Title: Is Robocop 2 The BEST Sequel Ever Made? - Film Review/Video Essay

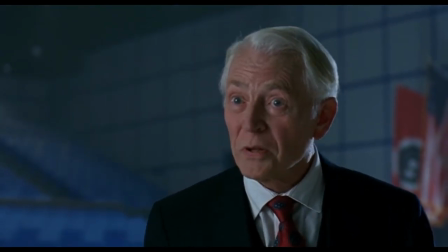(20:17) Anyone can buy OCP stock and own a piece of our city. What could be more democratic than that?
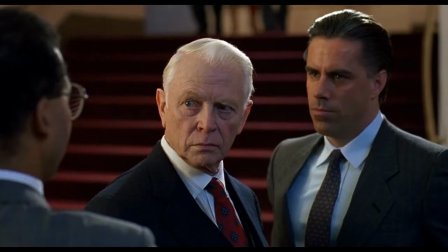(20:24)
The whole theme about corporate greed comes together when the film ends with
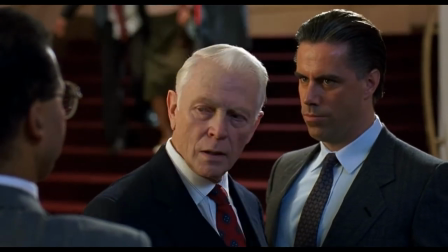(20:29)
Johnson suggesting that they put the entirety of the blame for Robocop 2,
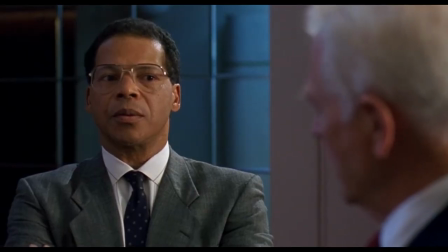(20:34)
aka Robocane, on Dr. Fax, so that Johnson himself,
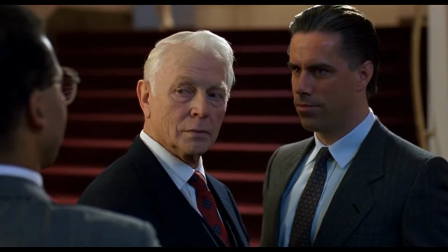(20:39)
the lawyer, and the old man can all come out unscathed.
Good thinking.
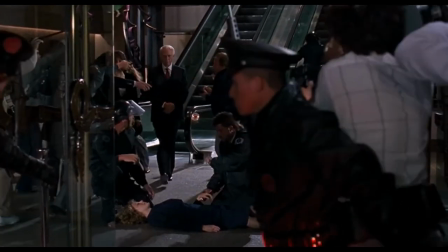(20:45)
I also love how at the end the old man walks over a dead police officer that was in his way to get to his limo.
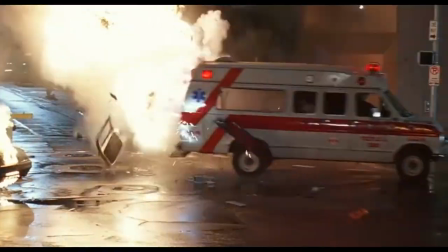(20:51)
Or how instead of worrying about the death and destruction they are responsible for, the old man is worried about the company's image and bottom line.
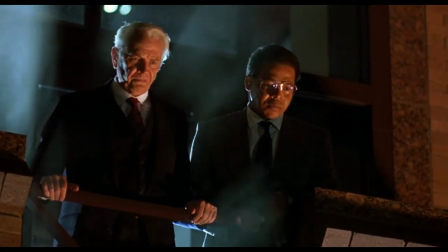(20:59) This could look bad for OCP Johnson. Scramble the best spin team we have.
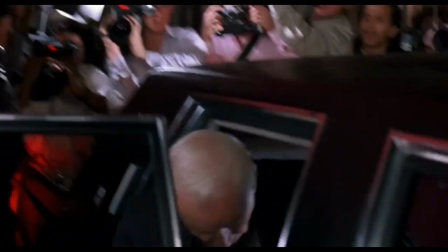(21:05)
The theme of corporate greed is just as good in Robocop 2 as it was in the original Robocop.
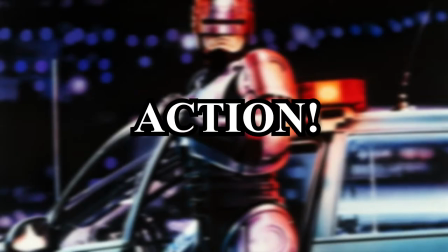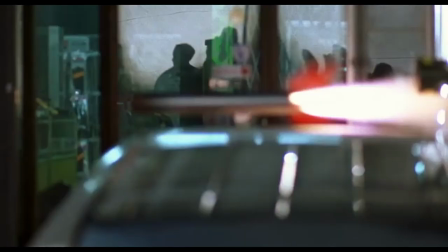(21:16)
would you be surprised if i told you the action in this movie was great because it's not great it's super great as i said in my
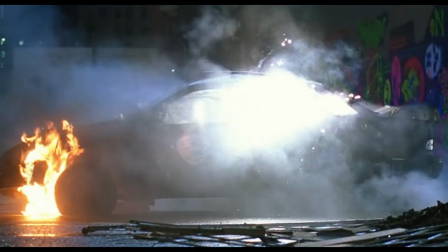(21:25)
first review murphy can be clunky and slow and so you really need to plan out the action and the variety of the action how does each action
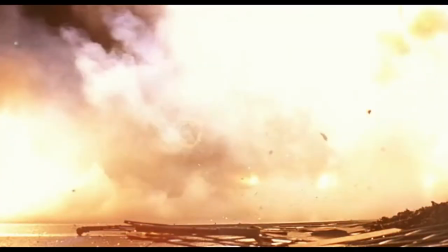(21:33)
scene and set piece differ here the action is as good as ever
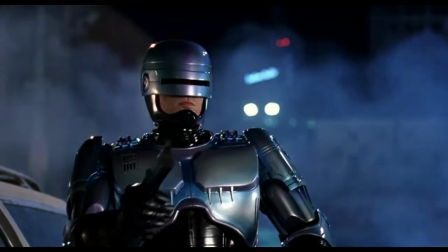(21:38)
sure there's plenty of gangsters shooting at Robocop as bullets ping off of him repeatedly,
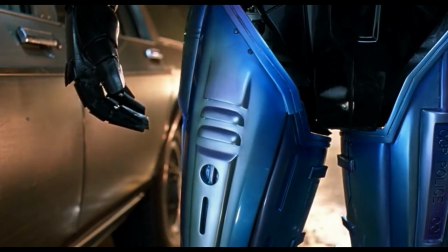(21:43)
but that doesn't account for all of, or even most of, the action.
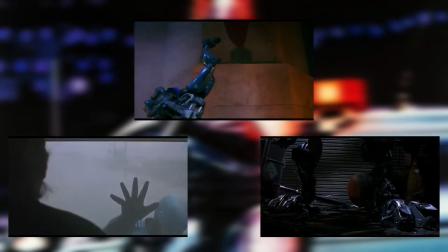(21:47)
The three standout scenes slash sequences for me are the car chase between Robocop and Kane,
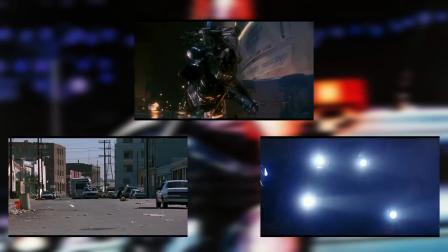(21:54)
the introduction of Robocane, and the big finale of the film. The car chase between Kane and Murphy is great.
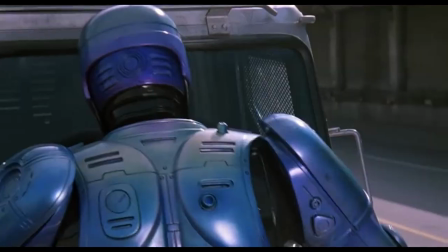(22:02)
It's really well shot and exciting. There's plenty of memorable moments. You've seen car chases in Robocop before so to spice things up Robocop is going
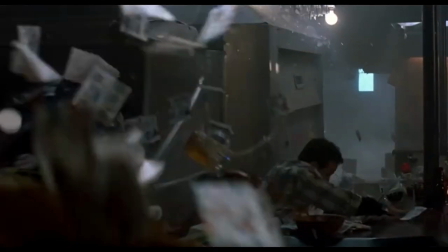(22:11)
to cling to Kane's van as Kane tries to shake him off.
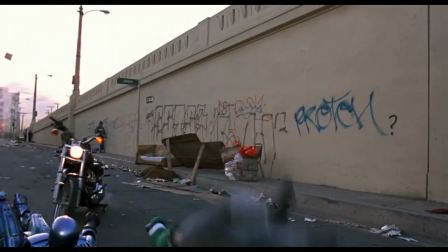(22:16)
Then Robocop steals a dude's motorcycle looking dope as hell while riding it and
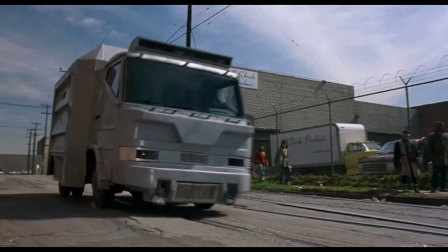(22:22)
then the two proceed to play chicken resulting in Murphy throwing himself into Kane's windshield.
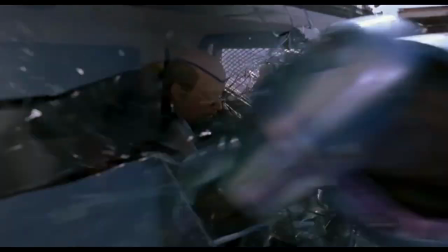(22:29)
This whole action scene and chase is great.
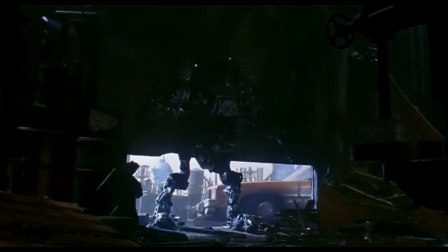(22:32)
Then there's the introduction of Robocane and this action set piece feels like it's more out of a horror film than an action film.
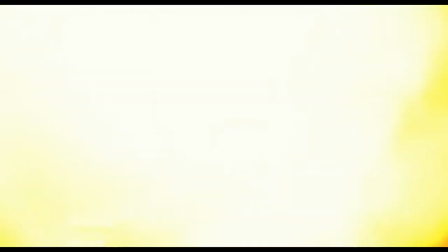(22:41)
There's barely any light as Kane shoots out the lights once he appears.
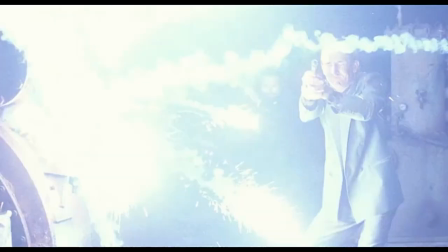(22:46)
The only lights coming from himself. It's dark and moody as Kane is lighting up parts of the warehouse with his searchlights.
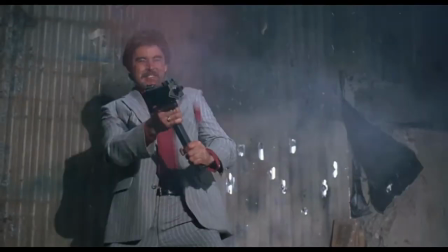(22:54)
He guns about six to eight people down in the beginning, but the rest of the scene is more of a deadly game of hide-and-seek. Hob and the mayor are skulking around and sneaking around Robocane. It's as if they are being hunted and stalked by a horror movie monster.
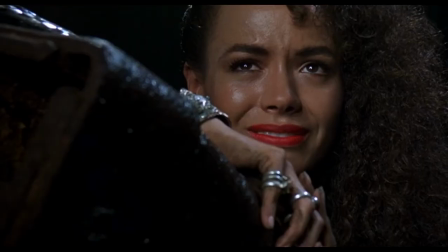(23:11)
Kane kills Angie in what is perhaps the film's most grotesque death with some great sound effects.
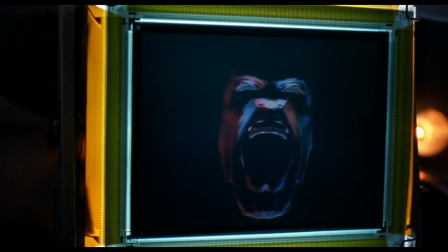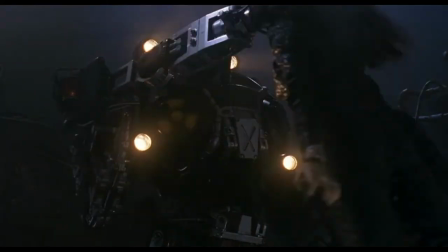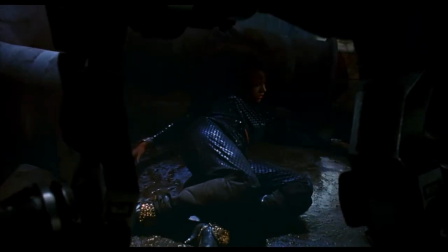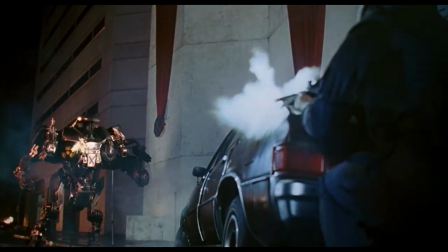(23:33)
Then there's the finale of the film where it all goes balls to the walls.
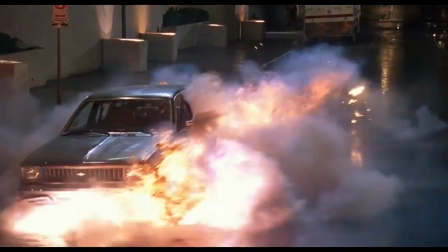(23:38)
RoboCop and Kane get into, I'm sorry, RoboCop and RoboCane get into a huge battle.
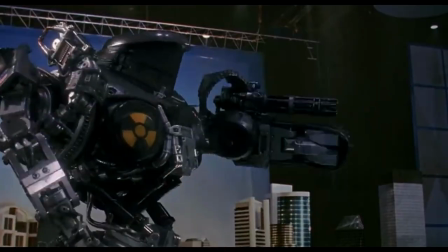(23:45)
They don't just keep the fighting in one room or area as well. It takes place in a few locations, like the press conference room, a hallway,
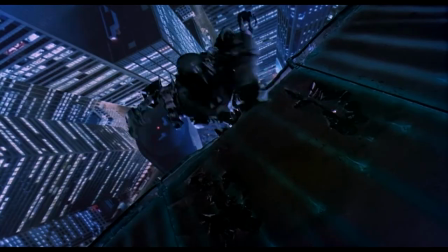(23:53)
an elevator shaft, the roof, a basement, and the streets of Detroit.
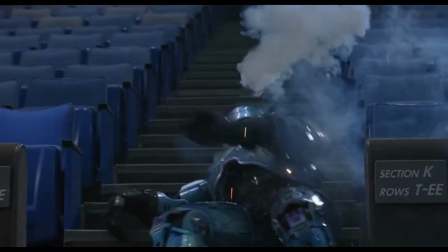(23:59)
At first, Murphy was probably like, Ed 209's weakness was stairs. I'll just throw him down some stairs.
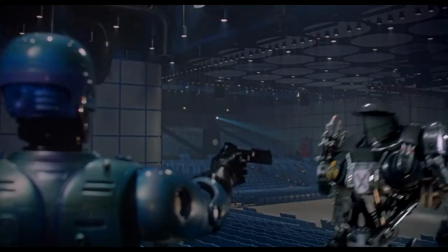(24:05)
Aw, crap. He can walk upstairs.
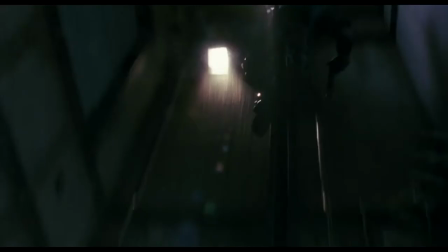(24:09)
Okay, if I can't throw you down some stairs, I'll throw you down an elevator shaft.
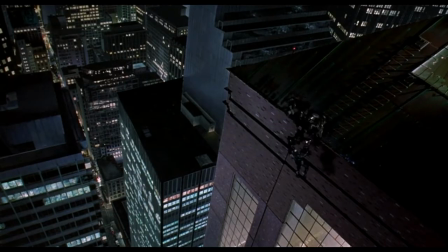(24:17)
Fuck. This is as good as at any time, to bring up the special effects of the film.